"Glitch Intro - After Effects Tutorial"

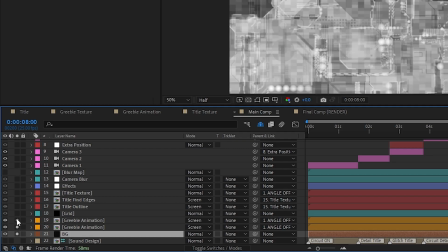(8:12)
I imported the greeble texture animation, duplicated it, and offset the rotation for some randomness.
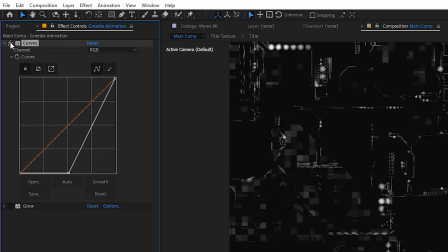(8:18)
On the first copy, I added the curves effect to dial in the contrast so we would mainly see the bright parts.
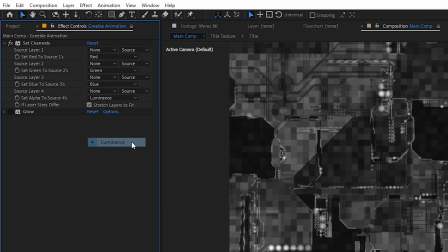(8:24)
On the second copy, I added the set channels effect to determine the visibility based on the luminance channel.
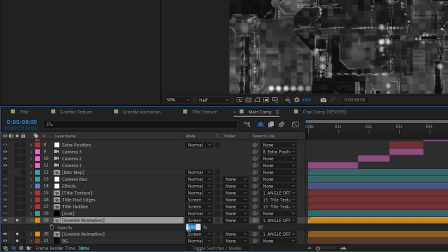(8:30)
Set them both to screen mode with the second copy at 3% opacity, so it's really subtle.
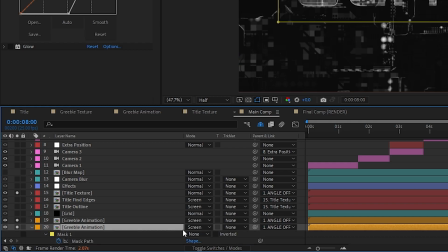(8:35)
I then imported the title, and to make sure it was readable, I created a mask on the first greeble texture and set it to subtract.
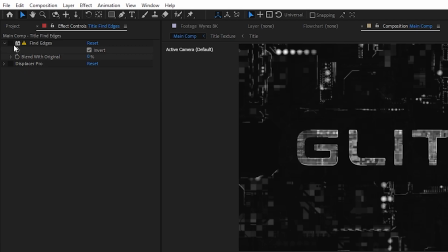(8:42)
I then duplicated the title and added the find edges effect, which does exactly as it says, it just finds edges and creates lines.
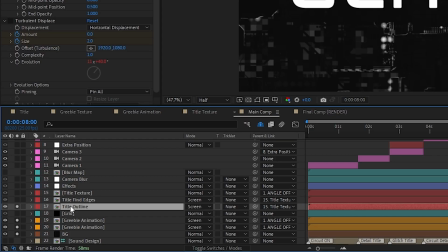(8:50)
I inverted it and set its blending mode to screen. Then I imported the original title comp, so the one without any textures,
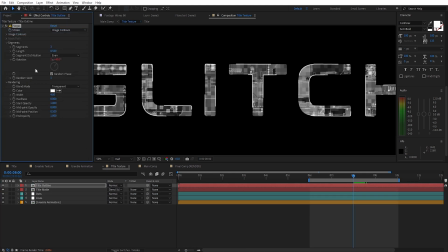(8:57)
and copied the Vegas effect from the outline copy back in the title texture comp and added it to this.
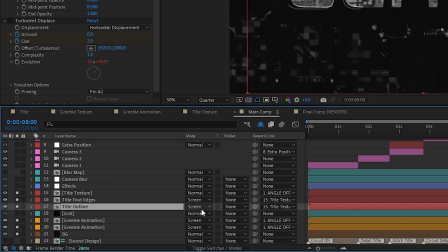(9:03)
But I did tone down the width so it wouldn't attract as much attention. Set its blending mode to screen as well, and then altered the scale a bit for some extra interest.
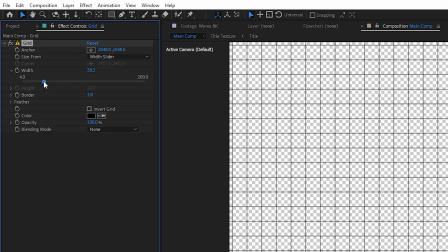(9:12)
I then created a new solid to which I added the grid effect, set it to width slider mode, adjusted the width and border values, and set the color to black.
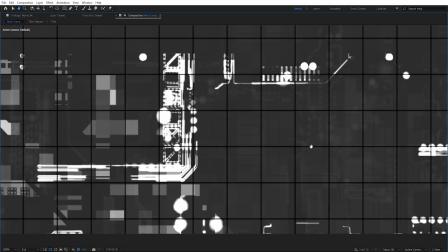(9:21)
Seeing as the grid layer was on top of the greeble texture layers, then the circuit lights would be cut off along the grid lines.
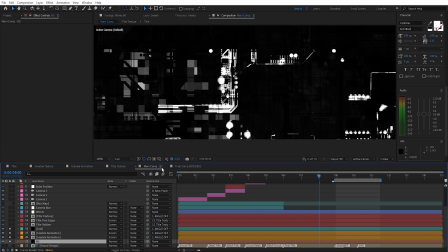(9:27)
This is also why I set the background color to slightly brighter than pure black, so we would notice the black lines of the grid.
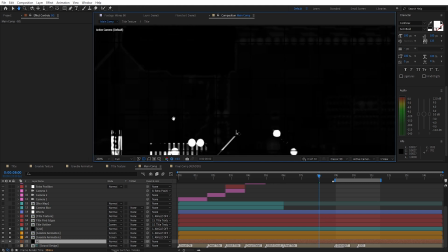(9:34)
If the background is also pure black, then the grid wouldn't be noticeable. And now finally we get to the glitching part, which apparently is the main theme of this project.
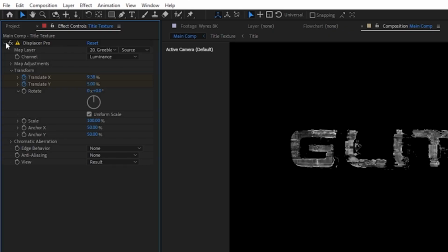(9:45)
As I mentioned at the beginning, I used the Displacer Pro effect, which is basically the displacement map effect on steroids. So I added it to the first copy of my title and set the map layer to the greeble texture based on the luminance channel.
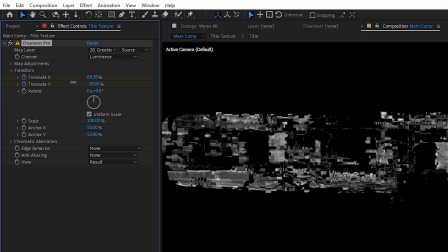(9:58)
Now I could increase the translate X and Y to distort the title.
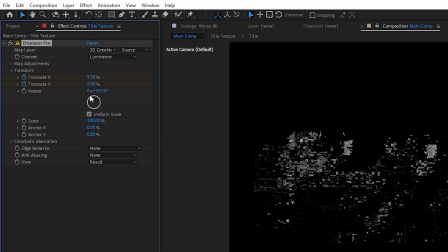(10:02)
I didn't use the rotation feature, but you may notice that as I increase it, the title sort of glitches in a weird way,
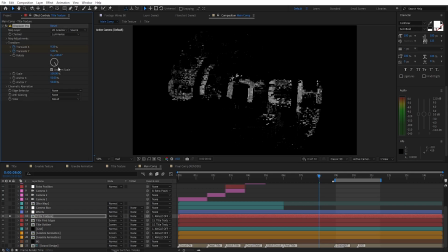(10:09)
so if you want a spiral glitch, then just make sure to set the anchor X and Y to 50% so it distorts from the center.
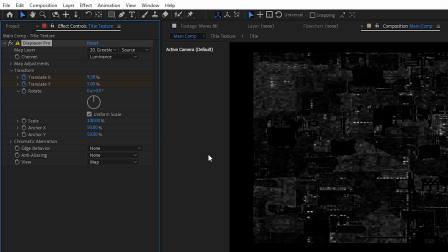(10:16)
You can also adjust the map settings, and to see exactly what's going on, you can set the view to map and see the changes as you make them.
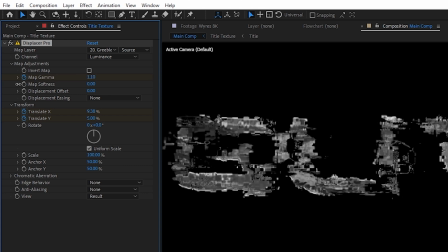(10:24)
I did set the map gamma to 3 so it wouldn't glitch out the entire title, which was useful for better readability. I also added the Displacer Pro effect to the Fine Edges title. Before moving on with the animation, I decided to do some sound design for a roughly 10 second intro so I could match the camera movement and the glitch effects to the beats of the audio.
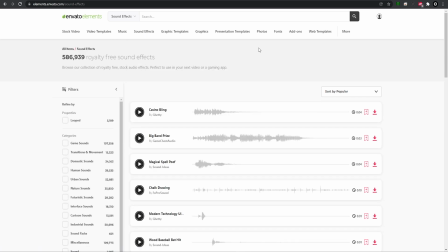(10:44)
For the music and sound effects, I used Envato Elements, which again is the sponsor of this video.
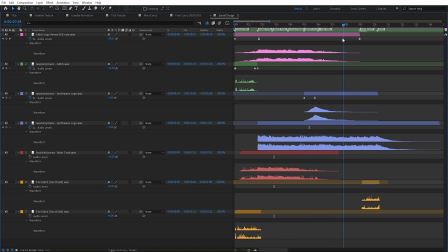(10:49)
After I found everything that I needed, I then combined all of them into their own comp to get a single cohesive sound and added the reverb effect for some echo.
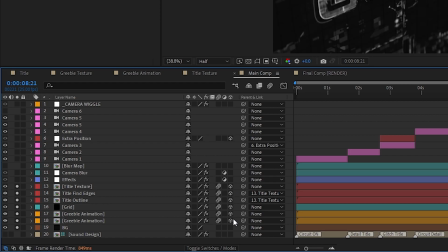(10:57)
I turned everything into 3D, rotated them to lay flat,
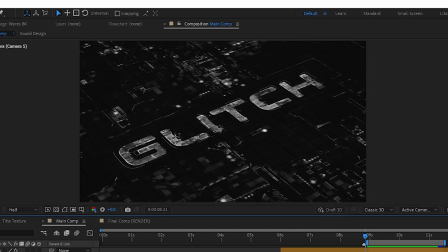(11:01)
and then created a two-node camera with a long focal length and orbited the camera around until I was happy with the composition.
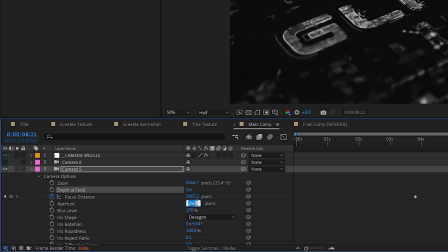(11:08)
I also turned on the depth of field with a very high aperture, which helped a lot with creating depth. By the way, you can choose between different iris shapes, which I personally set to decagon, and the iris roundness to 100% so the bokeh would be smooth.
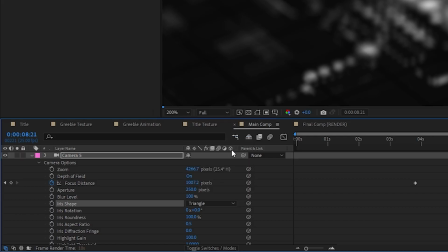(11:22)
But you could also set it to triangle, for example, which gives off this very stylized look.
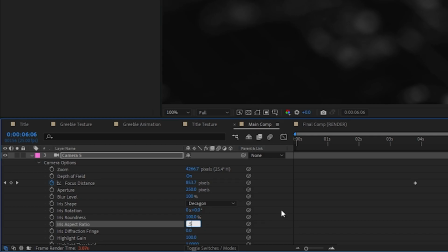(11:27)
You could also set the aspect ratio, which I did, to say 0.5 for a sort of anamorphic look,
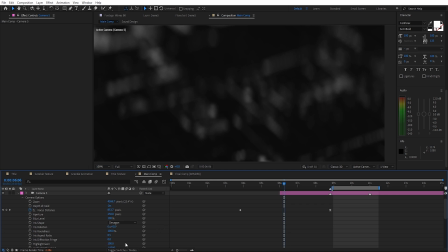(11:33)
and even boost the highlight gain, which retains the highlight's brightness.
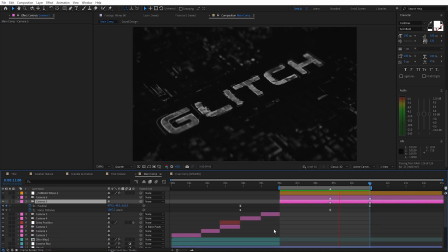(11:36)
I then animated the camera position and focus distance to have it dolly in as the focus slowly shifts to the title.
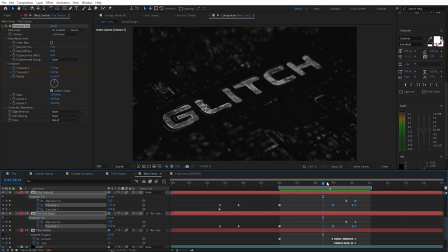(11:43)
I also animated the Displacer Pro on the titles so they match the audio,
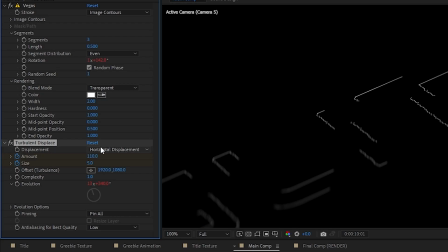(11:47)
and even added the turbulent displace effect on the title outline layer with the displacement type set to horizontal, a minimum size,
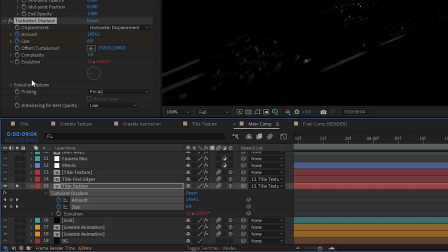(11:55)
fluctuated the amount to match the individual beats, and finally added some constant evolution by again using the time times expression.
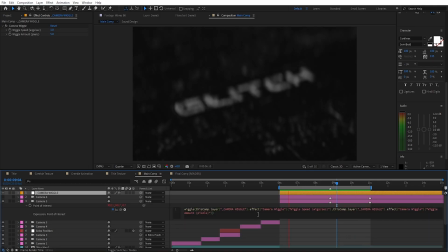(12:02)
For some more energy, I used the wiggle expression on the point of interest of the camera just to give it some handheld movement, which makes the shot more dynamic.
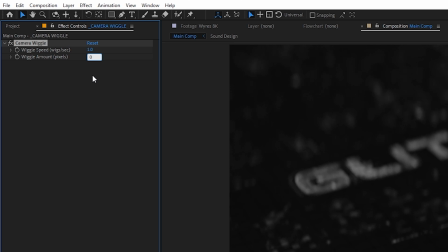(12:10)
It's very subtle, but you could turn it off if you want to.
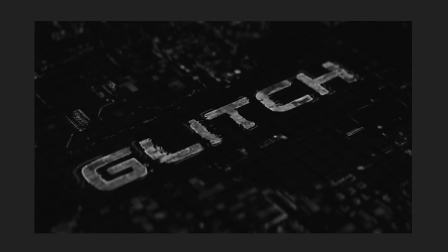(12:13)
Once the last shot was done, I then started to create some detailed shots which would serve as sort of teaser shots before the title reveal. I thought because we have this grid design, it made sense to have strict camera angles to match the horizontal and vertical theme we had established.
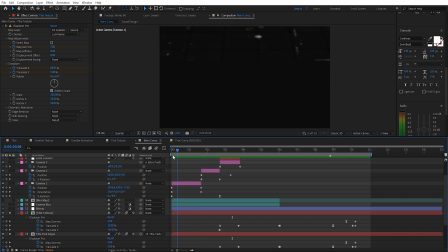(12:30)
Even though some near vertical, horizontal. So I kept duplicating cameras to get multiple detailed shots.
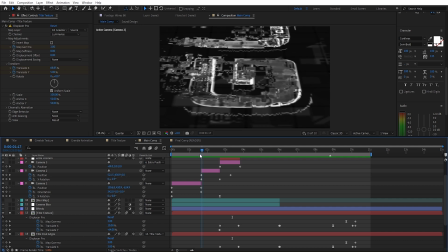(12:35)
The first ended up being the shot of the camera rising up and revealing the grid. Then we get to see parts of the title in very tight angles as camera 2 is moving vertically to flow with the movement of camera 1.
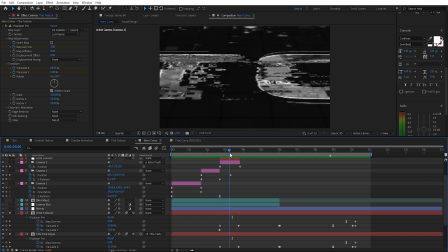(12:46)
Camera 3 is then moving horizontally and gains speed right as it cuts to the fourth camera, all the while animating the Displacer Pro in specific areas to match the glitch with the audio.
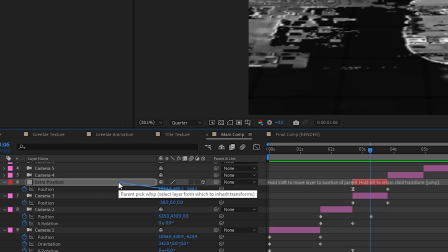(12:57)
By the way, to add secondary motion to the third camera, I used a 3D null object which I parented the camera to and animated its position.
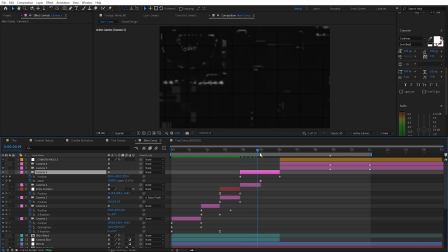(13:06)
At first, the fourth and fifth camera were basically one camera, and I was animating the zoom value to have it zoom out midway, but seeing as during the first part, the camera would land on these empty spaces, what I did was to split the camera at the point of the cut and then reposition the first half of the movement to a spot that was more dense.
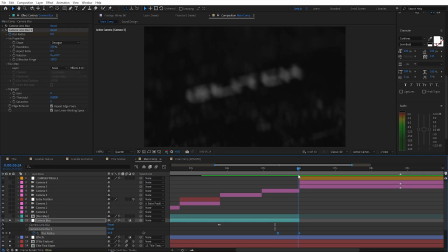(13:24)
To help transition between the last two cameras, I used the camera lens blur effect to blur the entire shot just before it cuts away to the last shot.
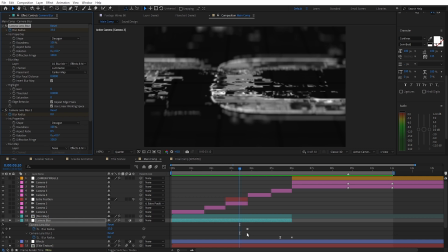(13:32)
I actually used the camera lens blur effect across all shots prior to the last one because
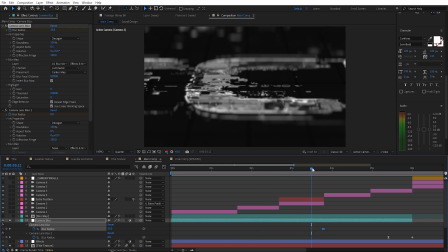(13:37)
it was getting very tedious to control the depth of field due to the camera being very close to the subjects.
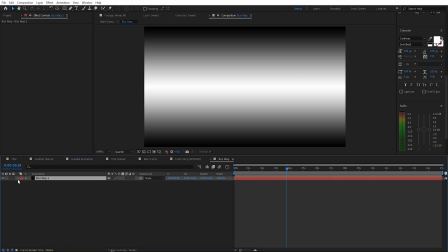(13:42)
So I created a blur map by using a gradient overlay layer style on a solid with the reflected style,
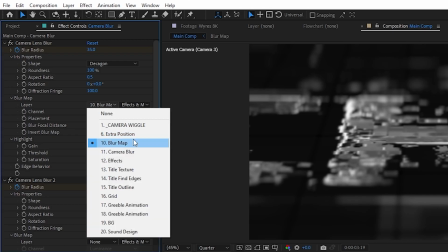(13:49)
pre-composed it, tweaked the contrast a bit, and used that as a blur map on the camera lens blur effect to blur the top and bottom parts. Now, because we had set this rule of having either horizontal or vertical camera angles, I had to also modify the angle of the last camera.
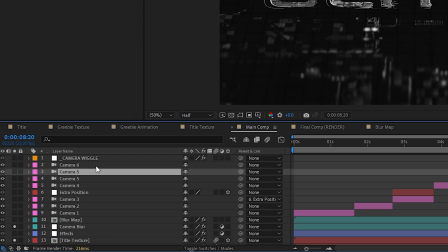(14:05)
The original camera was also pretty cool, so it's available in case you want to use it. What can you do? Sometimes you have to make some sacrifices for the sake of the final product being as good as possible.
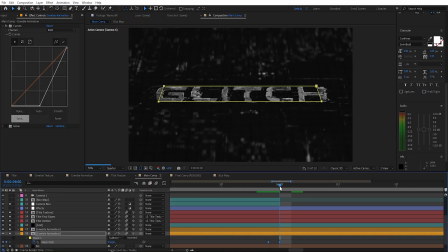(14:16)
The greeble mask that isolates the title for better readability is present during the last shot,
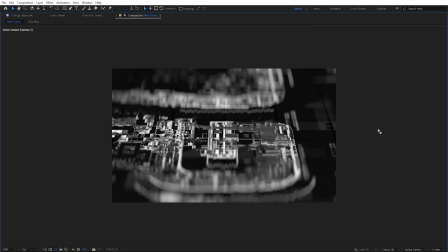(14:22)
but during the other shots it's gone because I wanted to have as much detail as possible in those close-up shots.
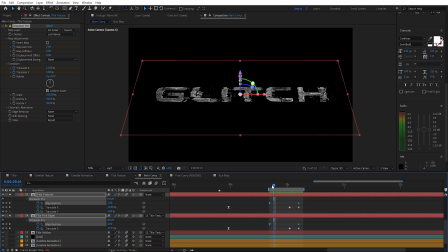(14:29)
I even turned down the map gamma right at the end so the entire title would glitch out. By the way, keep this in mind, you can use this entire intro as a whole, which you can edit freely however you want, play
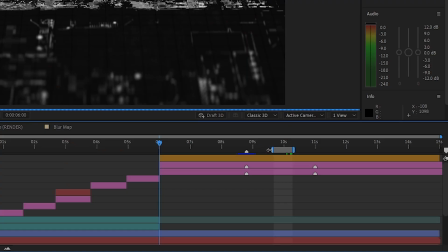(14:40)
with the timing of the keyframes and whatnot, maybe even change the audio as well. Or you could also use just the last shot as a standalone intro,
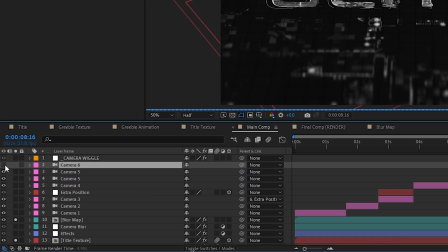(14:48)
which you can render by setting the in and out point of your comp and then selecting one of the two available camera angles or even creating your own camera. At this point, every detail was pretty much in place, so it was just a matter of beautifying it.
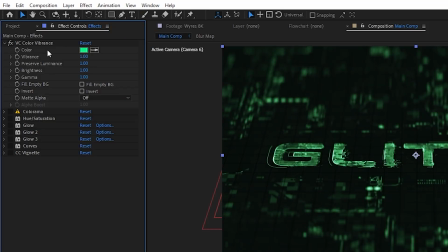(15:01)
I first created an adjustment layer and added the VC color vibrance effect for colorization.
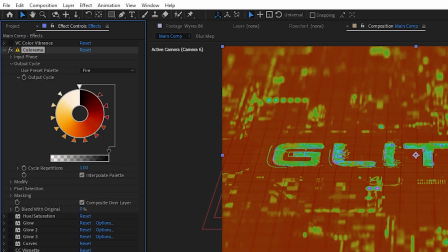(15:06)
Another effect I could have used is Colorama, which is a very powerful colorizing tool, but I did prefer the minimalistic one color look.
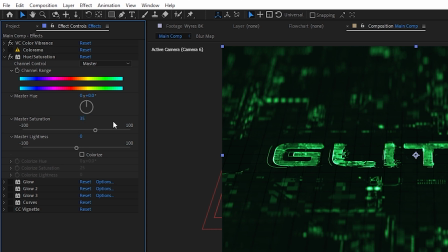(15:14)
Then I added a hue saturation effect to boost the saturation a bit, three glow effects for a really smooth glow,
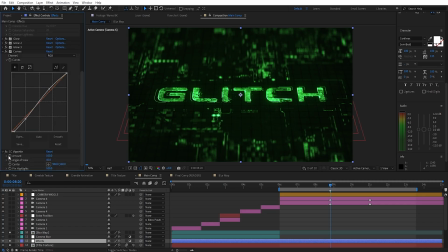(15:21)
a curves effect for additional contrast control, and a CC vignette effect with a pin highlight set to 100 so the vignette wouldn't darken bright pixels.
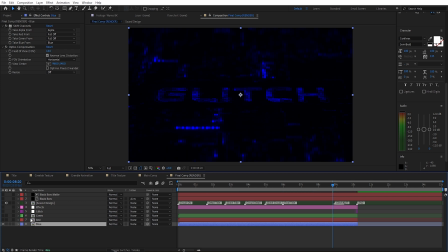(15:29)
Additionally, I wanted to add some chromatic aberration, so I brought this entire comp into the final comp,
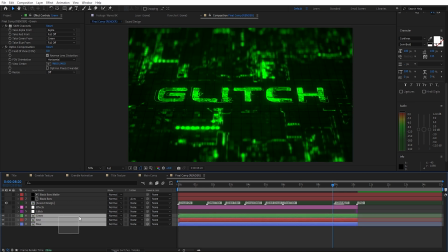(15:35)
created three copies of it, used the shift channels effect to set each copy to their corresponding red,
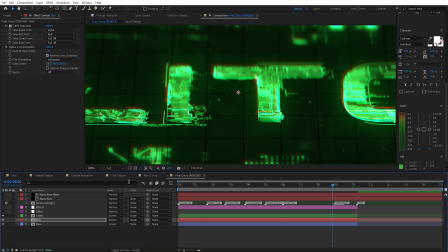(15:41)
green, and blue channels, blended them all together with the screen blending mode,
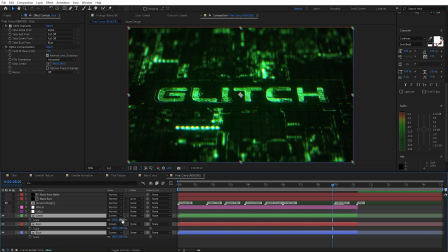(15:44)
shifted their positions a bit to get this edge bleeding while also scaling them up just slightly so the edges wouldn't show,
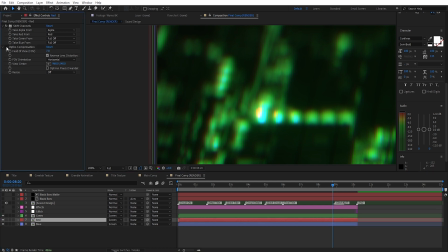(15:51)
and even used the optics compensation effect on two of the channels to get some distortion around the edges.
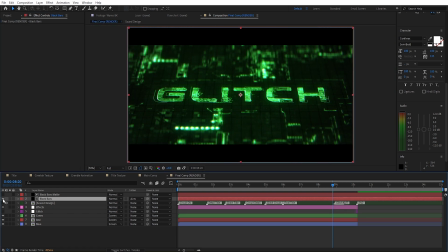(15:56)
I added some film grain, black bars, the turbulent displace effect on an adjustment layer,
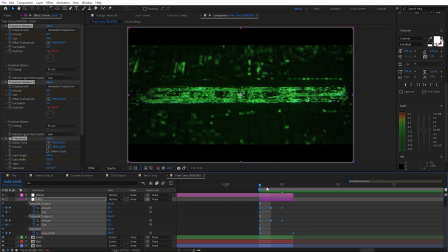(16:02)
together with the transform effect to glitch and stretch everything right at the end before it cuts to black. Usually for film grain or chromatic aberration, I would use third-party tools like Film Convert or Red Giant's chromatic aberration plugin, for example, but seeing as this will be provided as a template, then I didn't want to include any paid third-party tools.